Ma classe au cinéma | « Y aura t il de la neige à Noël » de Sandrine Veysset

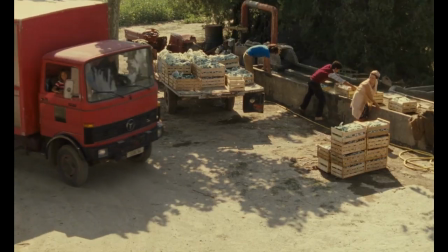26s
Y aura-t-il de la neige à Noël repose sur une esthétique naturaliste qui s'attache à décrire les personnages, les décors et le monde dans leur réalité quotidienne.
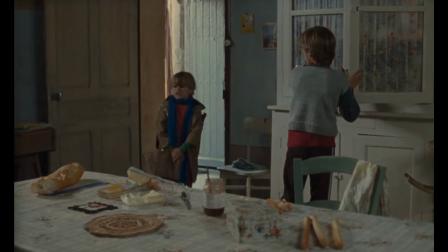37s
Mais le film, s'il peut avoir une valeur documentaire dans sa façon de dépeindre la vie d'une famille rurale sur fond de travaux agricoles, se raccorde aussi à un univers plus fantastique.
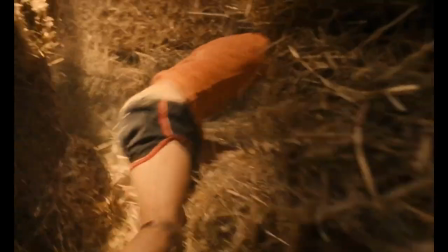49s
Les images filmées par Sandrine Vessay évoquent l'onirisme de l'enfance, de la fable ou du conte.
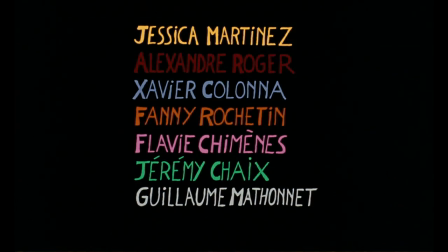58s
Dès l'ouverture du film, les lettres colorées et tracées d'une écriture enfantine,
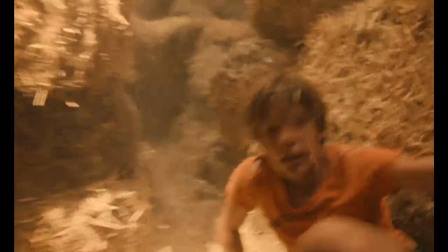62s
la musique reprenant une comptine et les plans en vue subjectives d'enfants jouant dans un grenier, s'inscrivent dans une dimension poétique et presque enchantée.
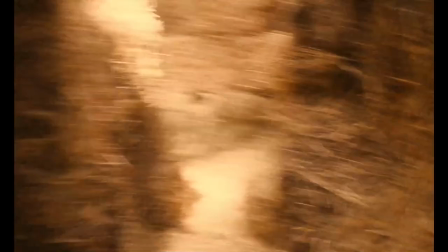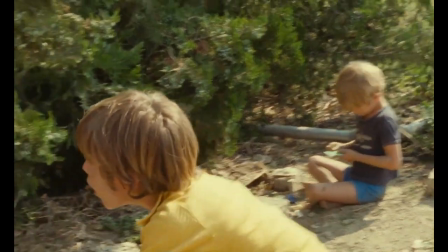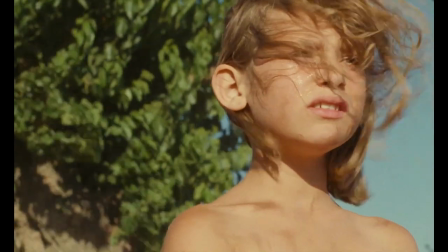84s
On retrouvera, à de nombreuses reprises au cours du film, des plans qui semblent saisir la réalité à travers le point de vue des enfants.
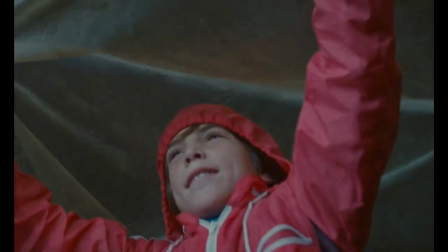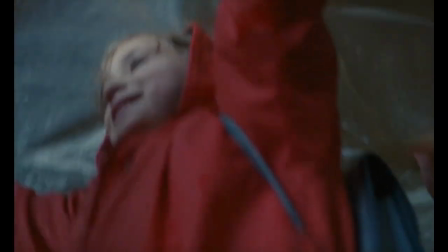95s
Ces impressions d'enfance imprègnent le film et l'engagent vers d'autres niveaux de réalité que celui d'une simple description objective du monde.
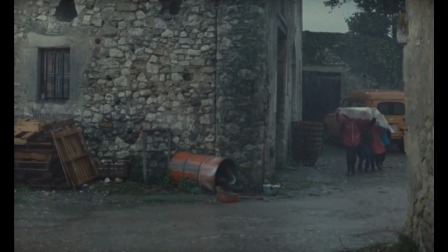102s
Ce sont des images qui semblent revenues de rêves, de contes ancestraux ou d'une forme de mythologie primitive.
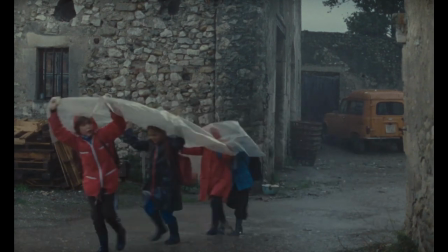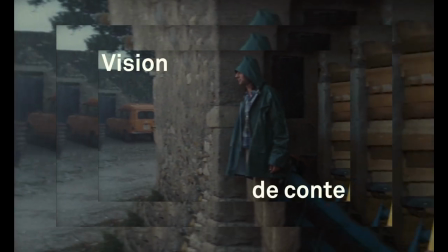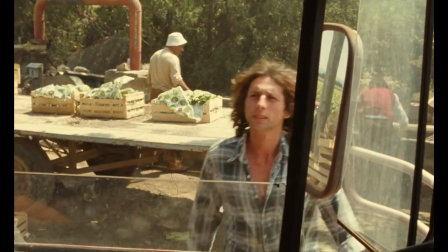118s
Se déploient tout d'abord de nombreuses références à des contes familiers de notre enfance.
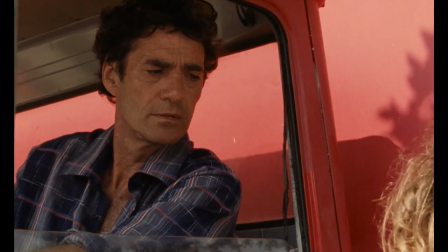125s
Dès sa première apparition, le père est montré en contre-plongée et ne cessera d'apparaître au cours du film comme une sorte d'ogre.
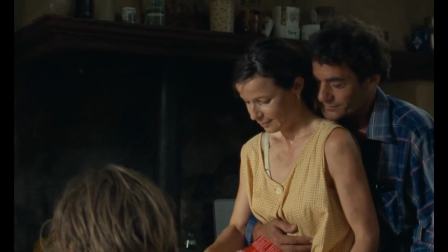131s
Il apparaît souvent dans le dos des personnages, menaçant.
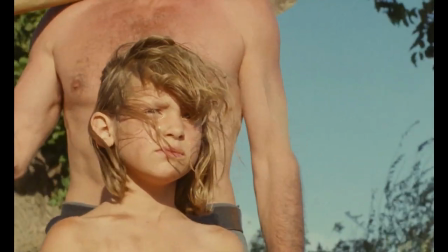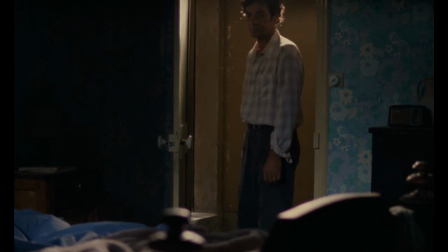142s
Il s'élève comme une figure d'autorité écrasante, agressive et dévorante.
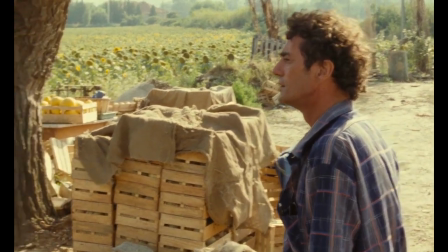149s
Sa voix et ses gestes font peser sur le film une terreur sourde et constante.
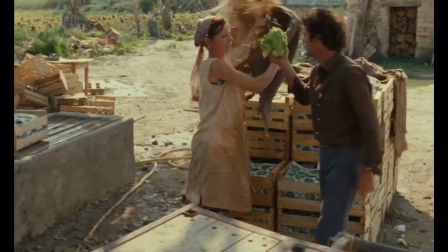156s T'as vu mon champ dans quel état il est ? Regarde-moi ça ! Quoi ? Qu'est-ce que m'a fait un client, ça tenait au marché ?
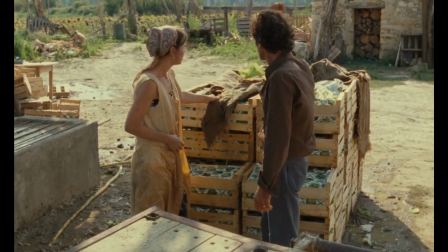160s On m'avait tant souvené en nous disant c'est de la salade, ça ? J'avais pas l'air d'un con devant tout le monde !
Dans une scène, la fille qui écoute à la porte de ses parents évoque le petit poussé.
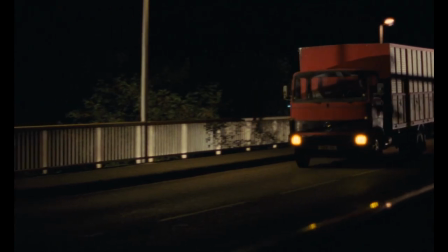168s Pour deux, trois jours, ça va refaire des vacances. Tu parles de vacances ?
Motif à nouveau rappelé par les enfants dans la remorque du camion qui semblent enfermés dans une cage.
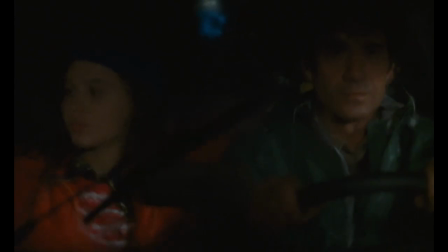181s
Enfin, dans la séquence capitale de la tentative d'inceste, ce père apparaît définitivement comme un ogre s'apprêtant à dévorer ses enfants.
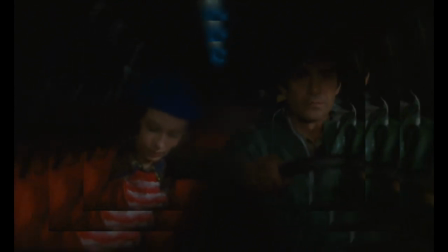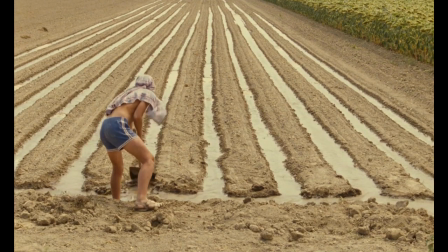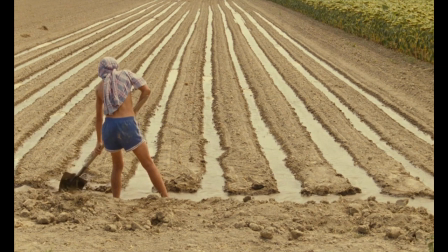199s
Par-delà cette évocation du conte, le film laisse percer de la description brutale du travail au champ tout un monde ancestral.
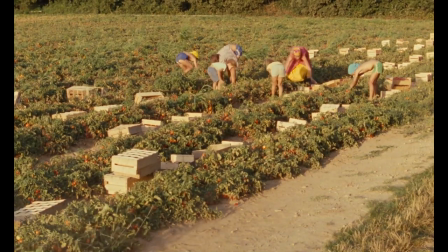208s
De nombreux plans brillent par leur picturalité, montrant des corps noyés dans l'immensité des paysages.
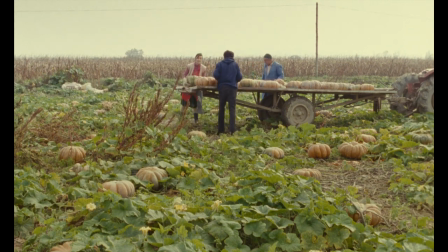218s
Ces plans relèvent du genre pictural de la pastorale et d'un imaginaire ancien, celui de la terre et du travail dans une nature rythmée par le rythme des saisons.
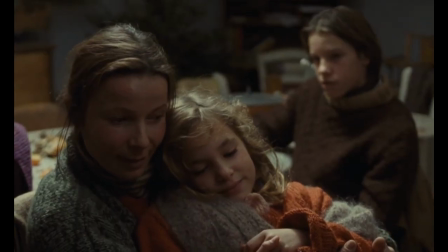230s
Enfin, d'autres formes de récits plus souterraines irriguent le film d'une imagerie qui n'a plus rien de réaliste.
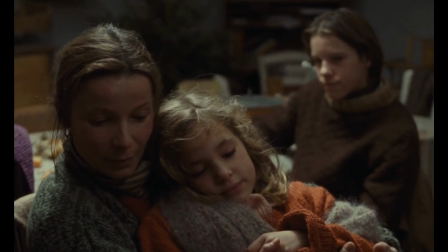236s Dieu vient me voir et il me dit « bon bah, tu as perdu. Et comme gage, tu auras cet enfant. Voilà.
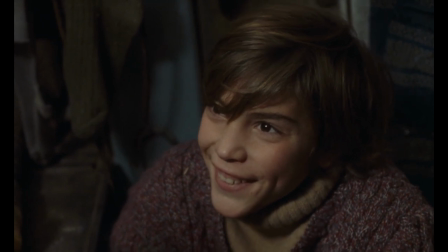248s Et vous voilà.
» Le récit oral du rêve de la mère et de sa rencontre avec Dieu évoque une sorte de mythe de la création.
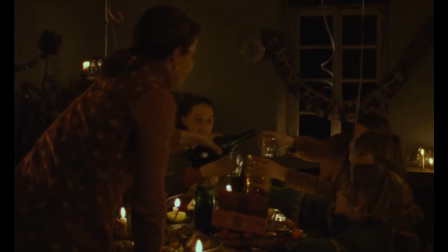256s
Tandis qu'avec la fête de Noël qui voit la mère et les enfants se raconter des histoires et chanter au coin du feu,
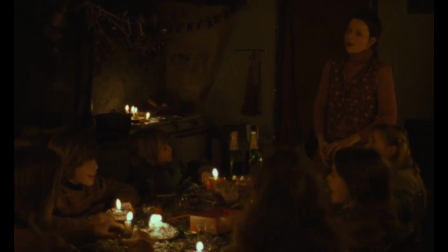261s
le film bascule définitivement dans une dimension féerique, voire merveilleuse.